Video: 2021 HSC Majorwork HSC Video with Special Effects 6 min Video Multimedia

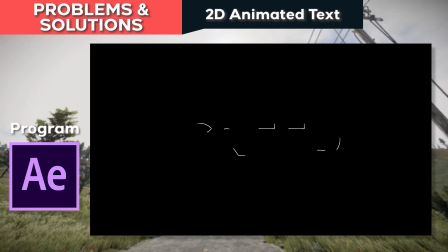0s
For my 2D animated text, I only had one major problem. As I had the letters appear simultaneously, with the entire letter being drawn by one continuous line, when I went to add lens flares to the end of the lines, they were out of sync.
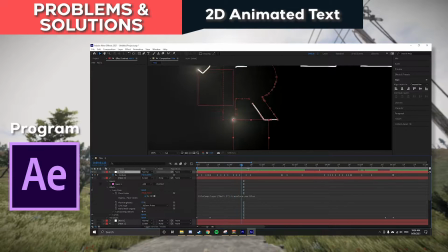10s
As I wanted the letters to start and finish more smoothly, I added an ease in and ease out keyframe to the letters' pathways, but forgot to add it to the lens flares, resulting in a strange looking product.
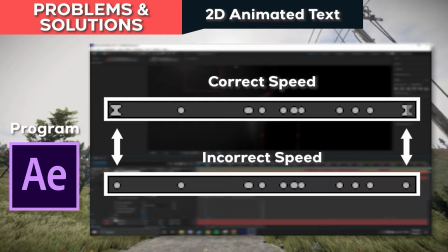18s
The solution was to simply add an ease in and ease out keyframe to the flare's position, but it took me quite a while to find it.
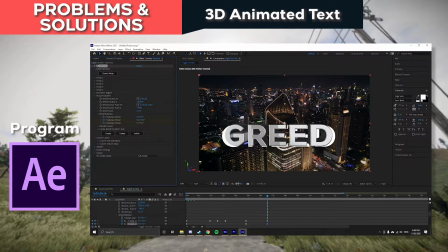24s
There were a few problems when prototyping my 3D animated text.
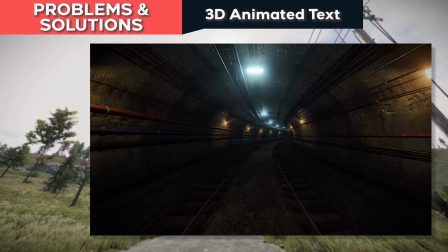27s
The first one being the text wouldn't track well in the scene with too much movement, so to solve this I ensured when filming my background footage for the text, it was quite simple movements so the text looked like it fit within the scene.
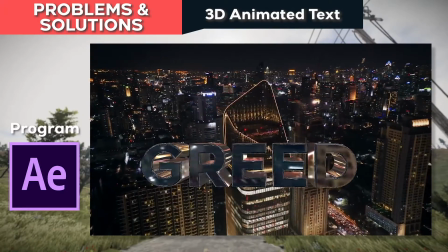37s
Similarly, another issue is when the text was too large in the scene, it could result in the edges of the letters looking very blurry.
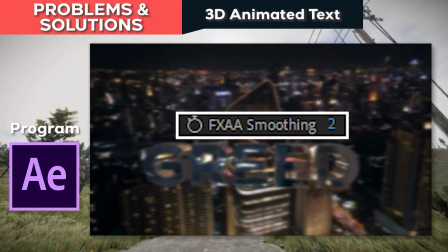42s
To combat this issue, I added FXAA anti-aliasing to smooth out any of the jagged edges, which resulted in a far better looking product.
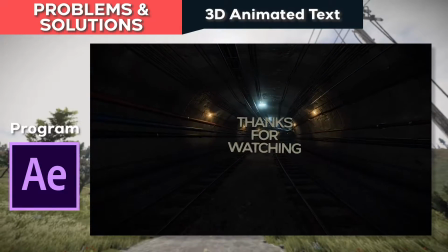50s
Finally, the text didn't implement very well into the scene by default. So to solve this, I added reflection to the text based on the scene around the letters, as well as adding a slight drop shadow where I thought was necessary.
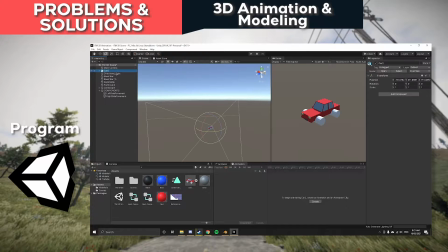59s
While doing my 3D modeling and animation, I had a couple of problems that I needed to fix. Firstly, when I implemented my car models from Blender into Unity, they brought across a strange cylinder asset. I originally believed this was because Unity didn't recognize the differencing function in Blender, but later realized it was just some bug that could be solved by leaving the assets off the wheels.
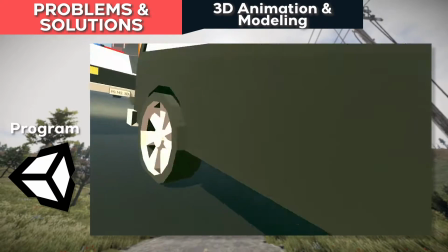77s
Secondly, while my 3D animated street scene had a lot of colors, I felt it was lacking quite a lot in vibrance.
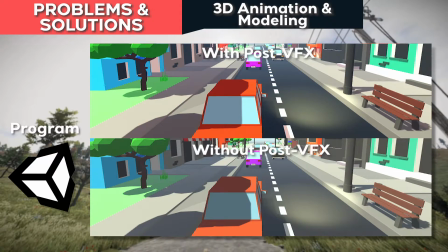81s
So to fix this, I used Unity's inbuilt post VFX options to add some vibrance, brighter colors, and some fog to the scene.
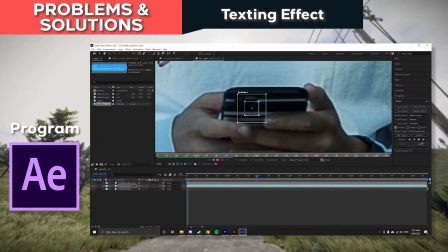87s
When I created my texting effect, I only had a couple of errors I needed to fix.
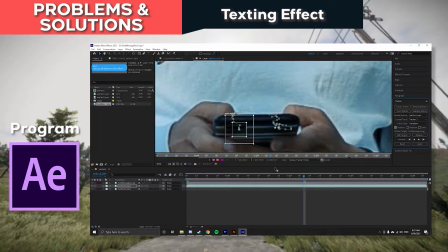91s
Firstly, the motion tracking of the text to the phone was quite a bit off as a character walks in front of the person texting.
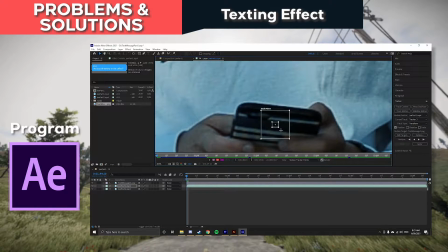97s
To solve this, I manually tracked the keyframes to the hand of the character texting so it looked fluid throughout its entirety.
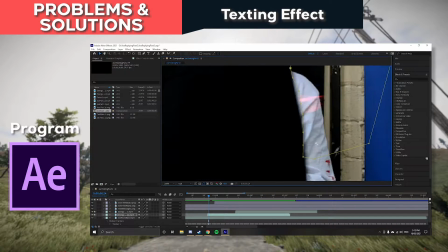103s
Secondly, when the character walks in front of the character texting, I needed the text to disappear behind him.
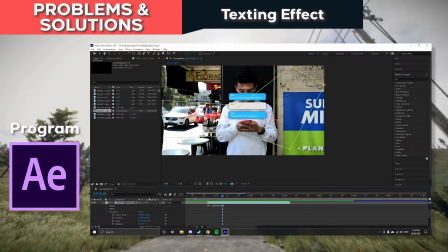108s
So to fix this, I used After Effects masking tool to draw frame by frame around the texts and applying animation to disappear and reappear as I saw fit.
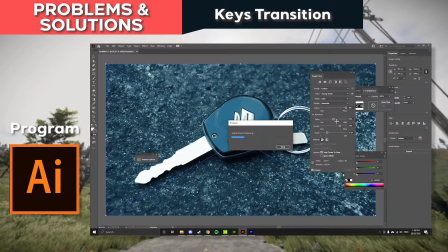116s
While creating my keys transition, the only problem I had was implementing the keys into the virtual desert-like scene.
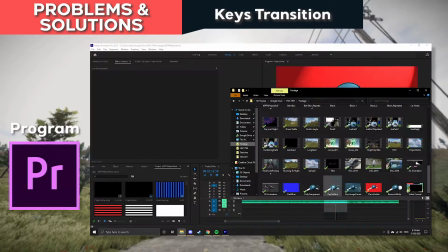121s
To make the keys look like it fit more within the scene, I added some color correction to the keys to make them appear a bit more yellow, as well as adding a drop shadow at the right strength,
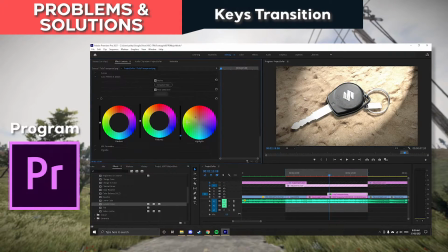128s
distance and opacity to look like the keys were on the ground in the sun instead of floating above the ground.
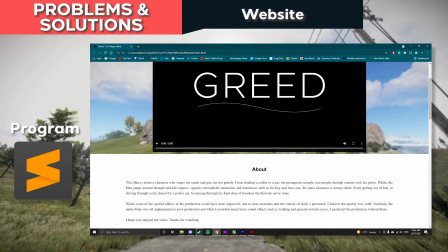133s
When creating and editing aspects of my website, I only had one problem that I needed to solve.
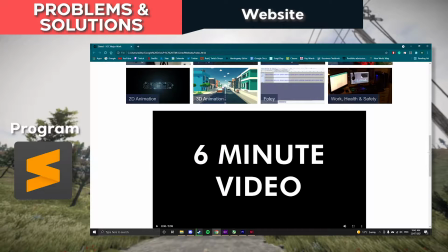137s
When implementing my Majorwork video onto the website, I put it in the header section on a background image.
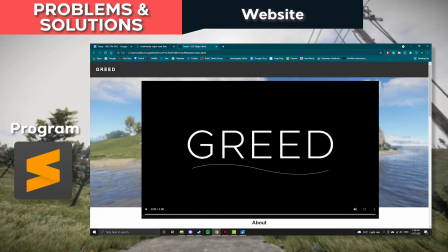142s
This was a problem, as if the user tried to zoom in or out on the web page, the video would scale very strangely, distorting elements of the page.
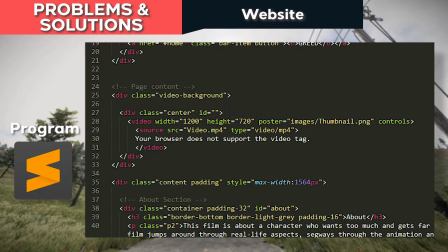149s
To fix this, I moved the entire video division down into the content section of the HTML document to fix any scaling issues.
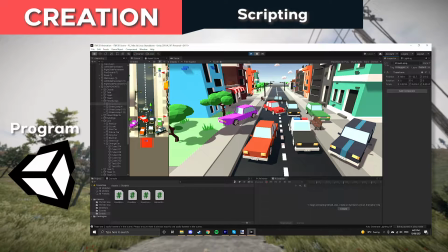155s
While scripting the movement of assets in my scene in Unity, I used the language C#. To create any changes in position of the assets, I used the following line of code.
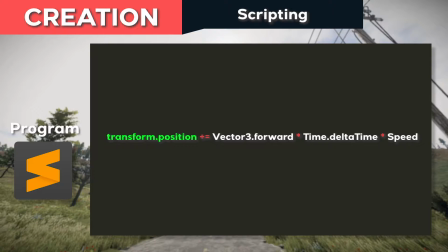163s
The code would use transform.position for any movement of the asset in the scene, vector3.forward for the direction of the movement, and time.delta-time, which means regardless of frames per second, the asset would move at the same speed. By creating a public float variable called speed, I could alter the speed at which the assets would move in Unity depending on the number I used.
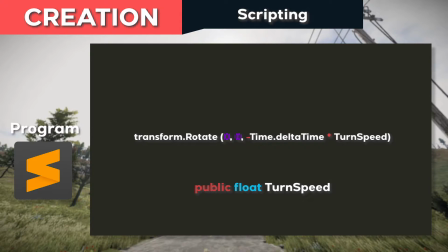182s
I used a similar script for the rotation of the car wheels, which would allow me to choose the axis of rotation as well as how fast I wanted the wheels to rotate.
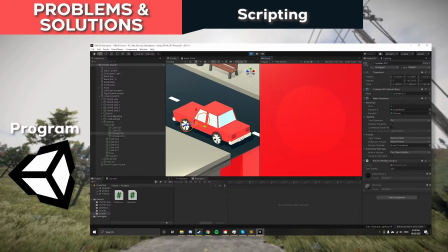189s
My only problem when utilizing the scripts I created was getting my axes right for the objects in the scene.
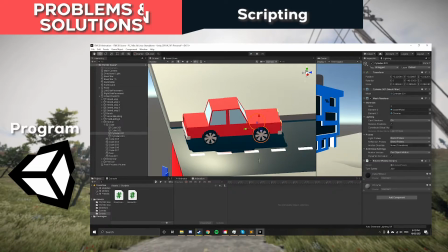194s
This led to some interesting results, but after some quick tweaks, I got everything looking how I wanted. Ultimately, my scripts were efficient, did the job I needed, and worked well for my 3D animation.
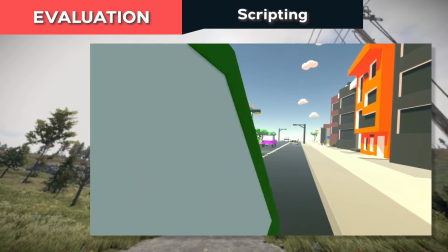202s
They were simple lines of code that allowed me to make the quick changes I needed to when filming.
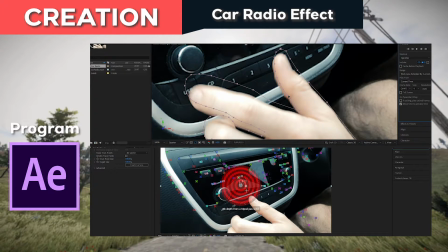206s
To create my car radio effect, I heavily utilized masking and After Effects 3D camera tracker to get the look I wanted.
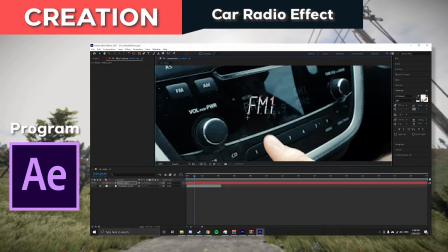212s
I found a very similar font to the one the car radio uses, and motion tracked it to the scene so it appeared on top of the original text.
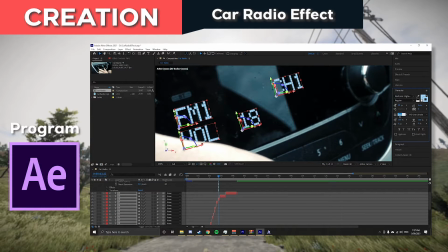218s
This allowed me to get the text to look far more digital and vibrant within the scene. However, with this added text layer came the problem of the text appearing above the hand instead of below it.
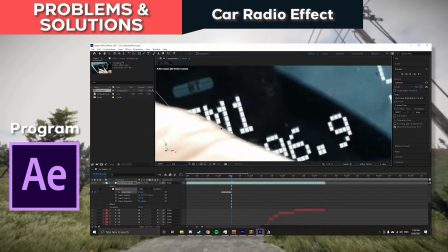227s
To solve this problem, I manually masked around the edge of the hand for each frame it was above the text. This took quite some time, but the final result was definitely worth it.
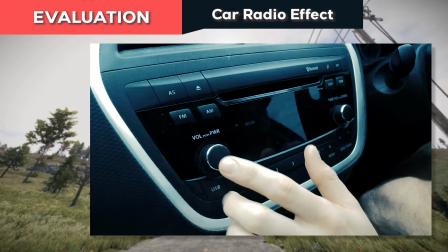235s
Overall, the car radio effect was definitely one of my better effects. The text looks realistically implemented within the scene, and the masking around the hand is practically unnoticeable.
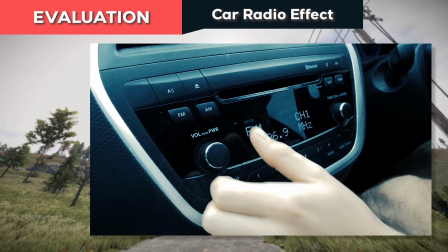243s
I was very happy with how this effect looked in the final product.
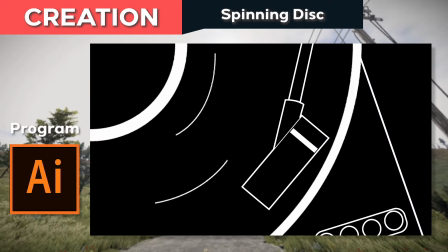246s
To create my spinning disc transition for the song changes in my production, I used Adobe Illustrator and a reference image.
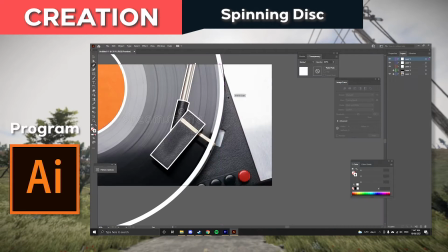252s
I traced around the edges of the reference image to get the dimensions and scales of the elements correct, as well as making a few small adjustments.
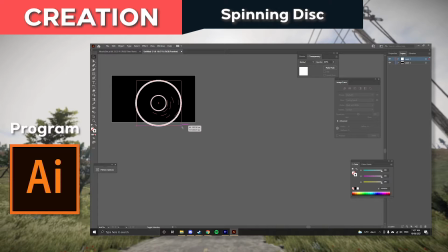258s
When implementing this into Premiere Pro, I hadn't utilized the layers in Adobe Illustrator, resulting in the entire image spinning instead of just the disc.
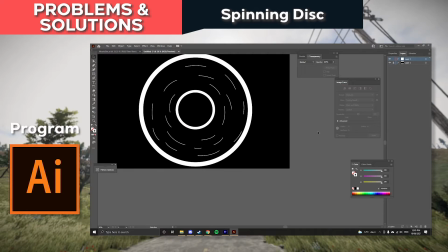265s
To solve this, I exported each separate layer of the image as different image files so I could edit them individually.
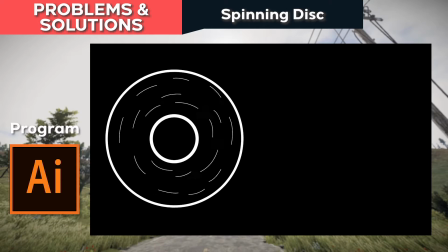270s
I added a quick rotation to the disc and a rapid up and down motion to the arm hovering above it.
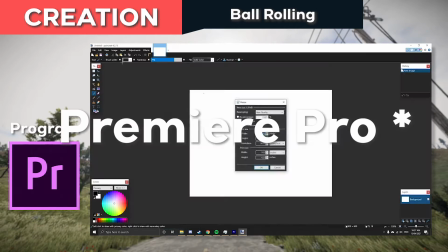275s
To create the ball rolling animation, I created some simple assets in Illustrator and used keyframes in After Effects to alter the movement of the lines, ramp and ball going down the slope.
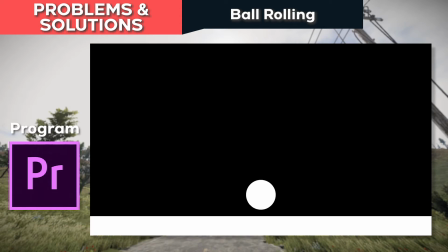283s
My only problem with this section of the animation occurred when exporting some prototypes.
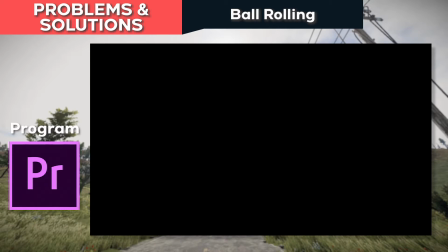287s
I initially used optical flow to give the animation a smooth movement, but resulted in some tearing in the assets.
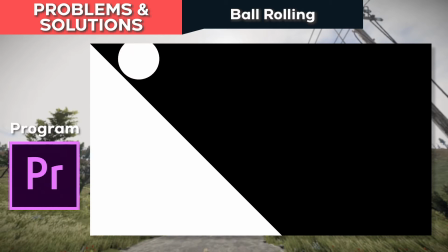292s
To solve this problem, I simply used frame sampling to export this section of my production.
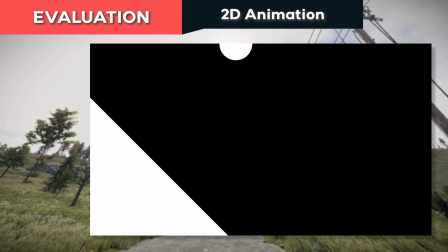297s
Ultimately, I was decently satisfied with how the 2D animation in my production came out.
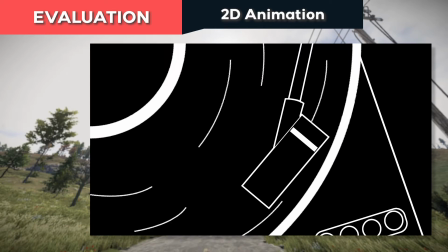301s
I feel as though the ball rolling animation could have been slightly improved in certain aspects, but the spinning disc animation actually looked pretty good and worked well with my audio choices.
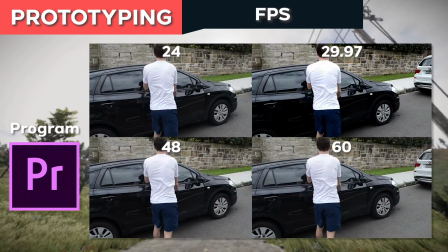309s
For frame rates, I prototyped exporting at these rates. For real life aspects of my film, I liked 29.97, but I also needed to prototype this for any animation within my project.
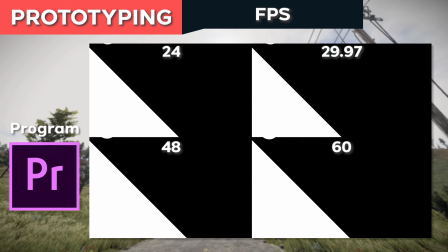318s
I saw how jagged the animation looked at 29.97, so to fix this I went with 60 FPS instead for any animation in my project.
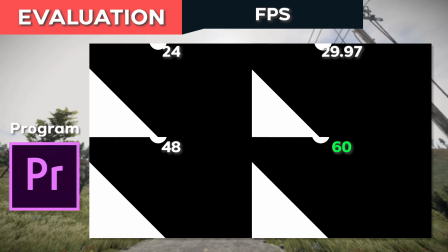325s
Overall, I was happy with this frame rate as I believe it resulted in my film having a fluid look throughout its entirety.
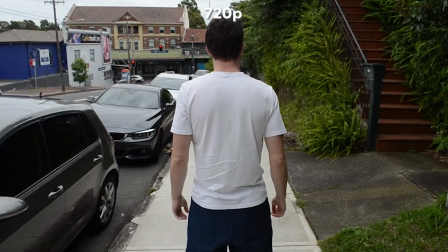330s
I also had to prototype resolutions to test what definition I wanted the film to be in. I tried out 720p but found it to be too blurry, 1080p which seemed like a good definition, and 4K which was overkill.
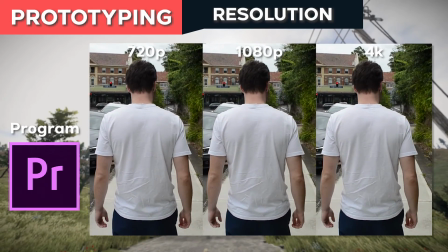338s
I went with 1080p due to the high definition look as 4K was too high in file size. Overall, I believe 1080p was the correct choice for my project as it's a high detailed resolution.